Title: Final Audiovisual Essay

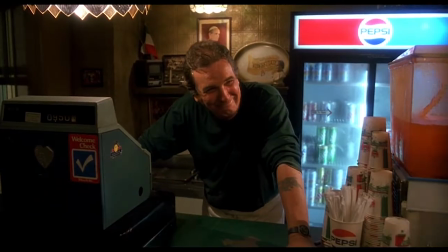(0:00)
There is a juxtaposition in Sal's personality when he is in power versus when his power is challenged by the black people in the neighborhood.
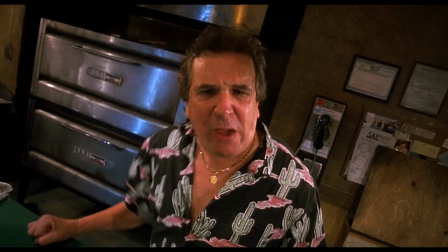(0:06)
This difference is represented to the use of Dutch angle shots, high angle versus low angle, and reverse angle shots.
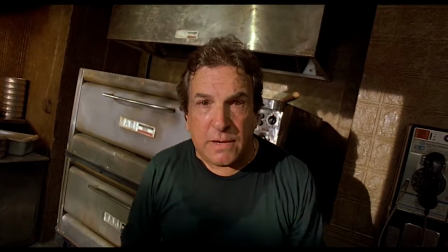(0:11)
This is a representation for how white people see themselves as superior to other races and can only co-exist if they are in this place of power.
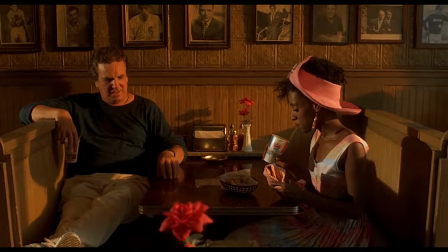(0:17)
Which I think is pretty...
F***ed up!
Sal is very nice and cordial with Mookie and his customers because they need him for something which creates a power dynamic of him supporting them and having power.
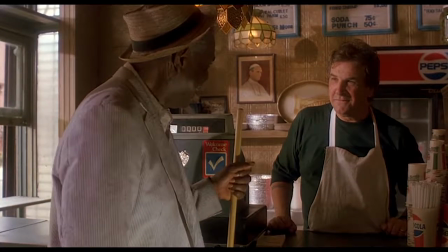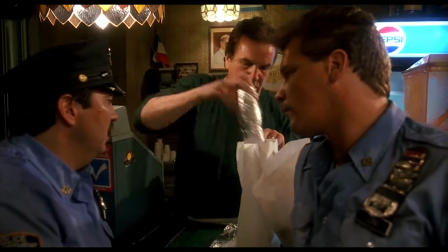(0:34)
Sal is usually seen as a neutral party in these scenes from an eye-level position occupying the frame with others.
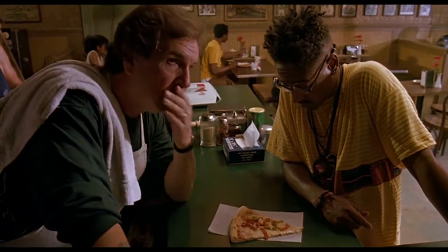(0:39)
However, whenever his power is challenged, even in the slightest, he gets angry quickly.
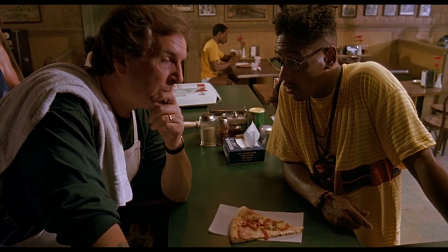(0:46)
We see this the first time that Sal interacts with Bugginout. He's seen from a high angle shot representing his loss of power in the situation because he's being challenged.
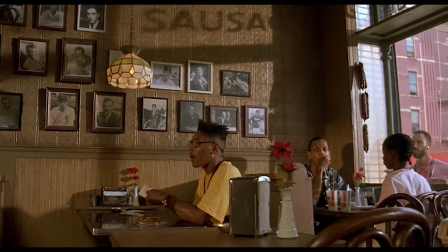(0:54)
Bugginout simply asks about the faces on the wall, and Sal threatened to bash his brains in with a baseball bat.
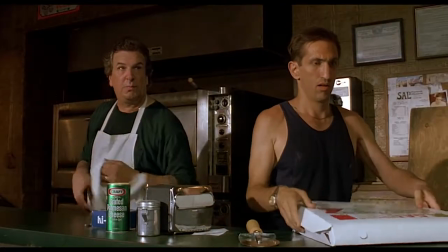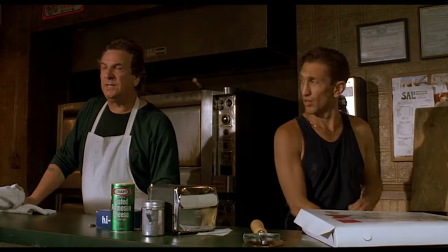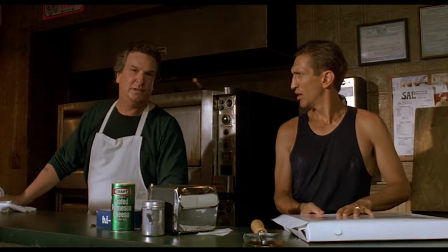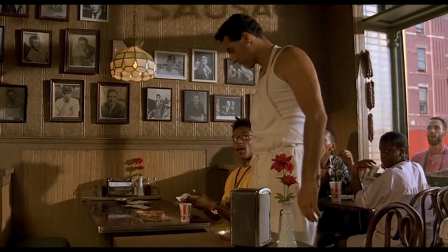(1:16)
He didn't like the fact that a black man claimed to have power over him because the only people who spent money in a shop were black.
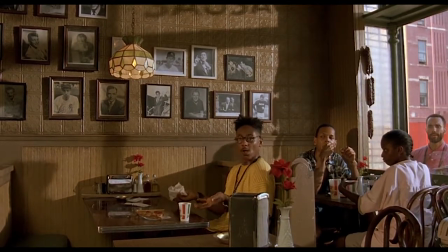(1:21) Yeah, that might be fine, Sal, but you own this. Rarely do I see any American Italians eating in here.
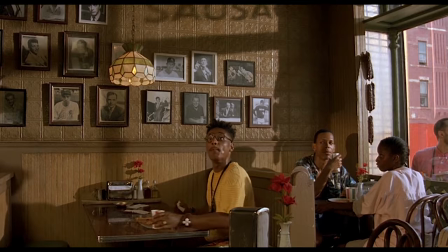(1:28) All I see is black folks. So since we spend much money here, we do have some sex.
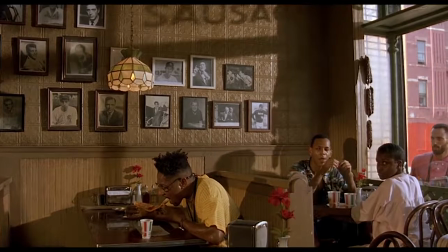(1:38) You're looking for trouble? Are you a troublemaker? Is that what you are? You making trouble?
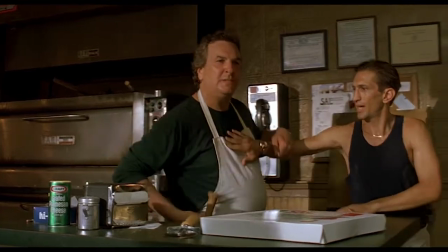(1:44) Yeah, I'm a troublemaker. I'm making trouble. You're a real ball breaker. Who's coming in here looking for trouble?
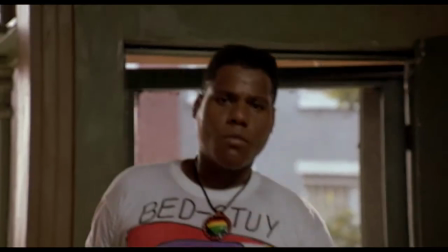(1:51) Suppose I busted your head, how would you?
This was the same the first time that Radio Rahim entered Sal's and tried to order a pizza.
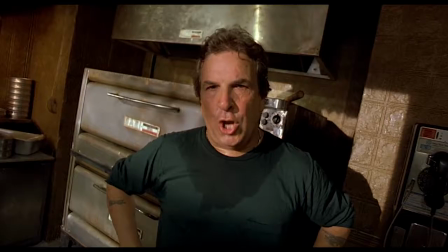(2:00)
Normally we see Sal and his customers in the same shop, but when Radio Rahim enters, him and Sal are only seen in reverse Dutch angle shots so they never occupy the same frame at the same time.
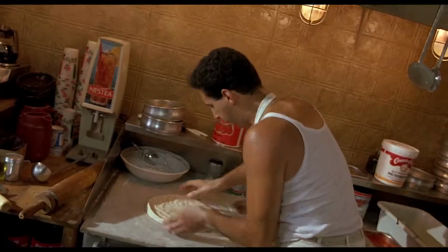(2:08)
This represents how Sal views it as him versus Radio Rahim, a battle taking place for power in the store.
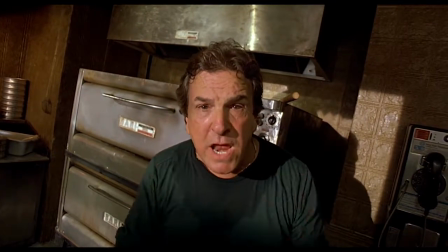(2:14)
The fact that they are never allowed to occupy the same frame is a metaphor for how Radio Rahim is not allowed to challenge Sal's power would be on equal footing with him, which is still pretty.
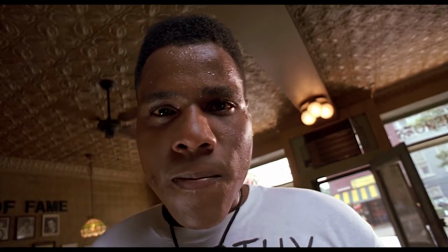(2:24)
Radio Rahim is challenging Sal's power and authority and making him look weak and putting him on edge, represented by the Dutch angle shot.
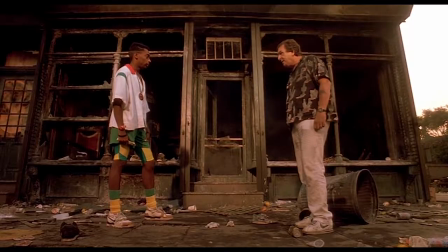(2:30)
Usually Sal is seen from an eye level or low level shot, but when his power is challenged, he's represented from a high angle to show the power struggle.
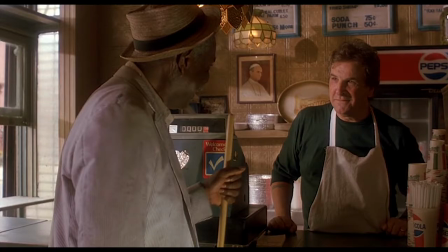(2:36)
He's also viewed with a close-up rather than a medium shot to show how tense he is when someone challenges his authority.
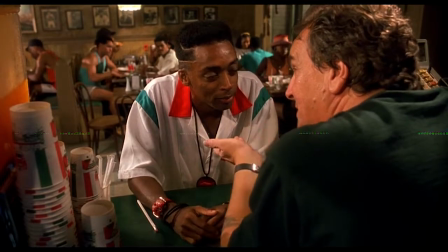(2:42)
We also see Sal's power represented through his interactions with Mookie.
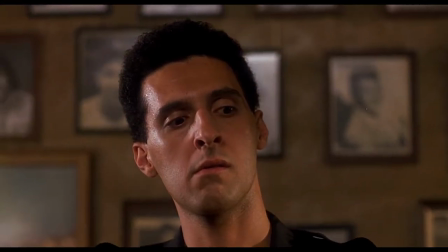(2:46)
When he's talking about renaming the store Sal and Sons, and mentions that Mookie will always have a place there, the camera pans down to Mookie.
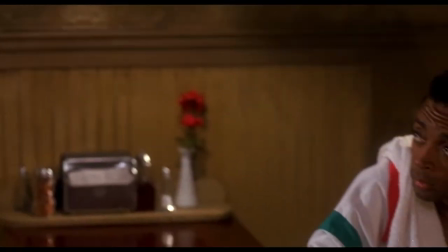(2:52)
This represents that Sal will always look down on Mookie because he's black and he will only be allowed to work in his store if he remembers his place.
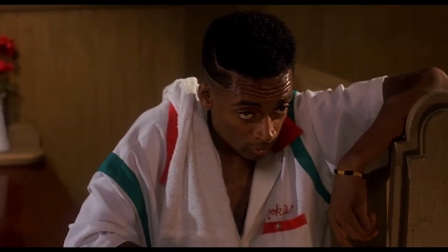(2:58)
Which is really...
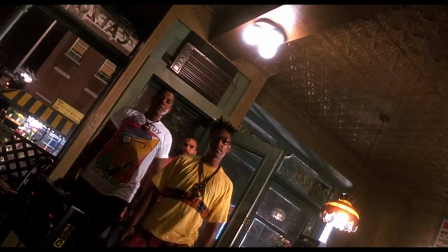(3:00)
Finally, we see Sal get furious with Radio Raheem and Buggin' Out when they storm into his store a mere moments after he decided to open up again because the four neighborhood kids loved his pizza.
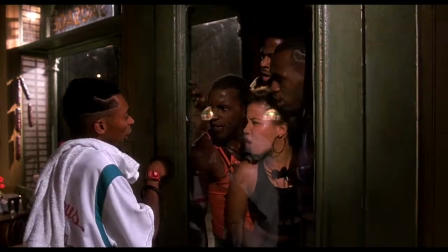(3:10)
He was happy staying open late for them because they were willing to spend money on him, but But he won't accept bugging out Radio Raheem's demands for putting black people on the wall because it challenges his authority.
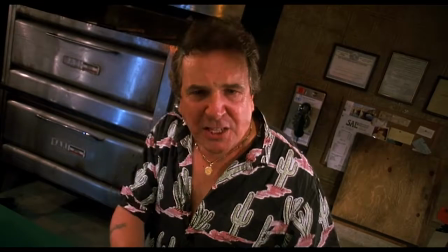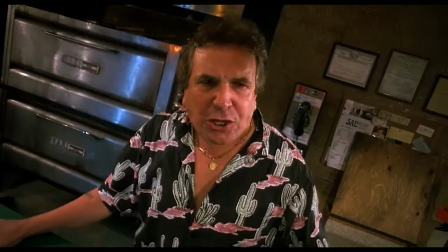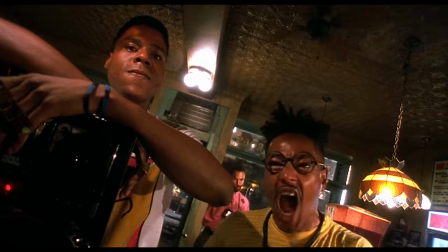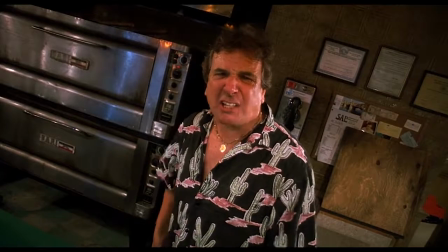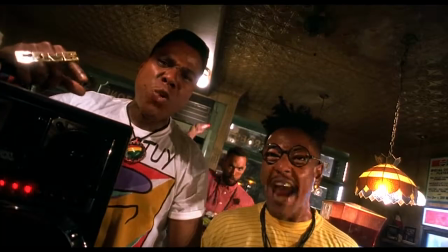(4:00)
These racial slurs show that Sal's prejudices lie just beneath the surface and come out as soon as he feels surrender scared, which we can all agree is just really...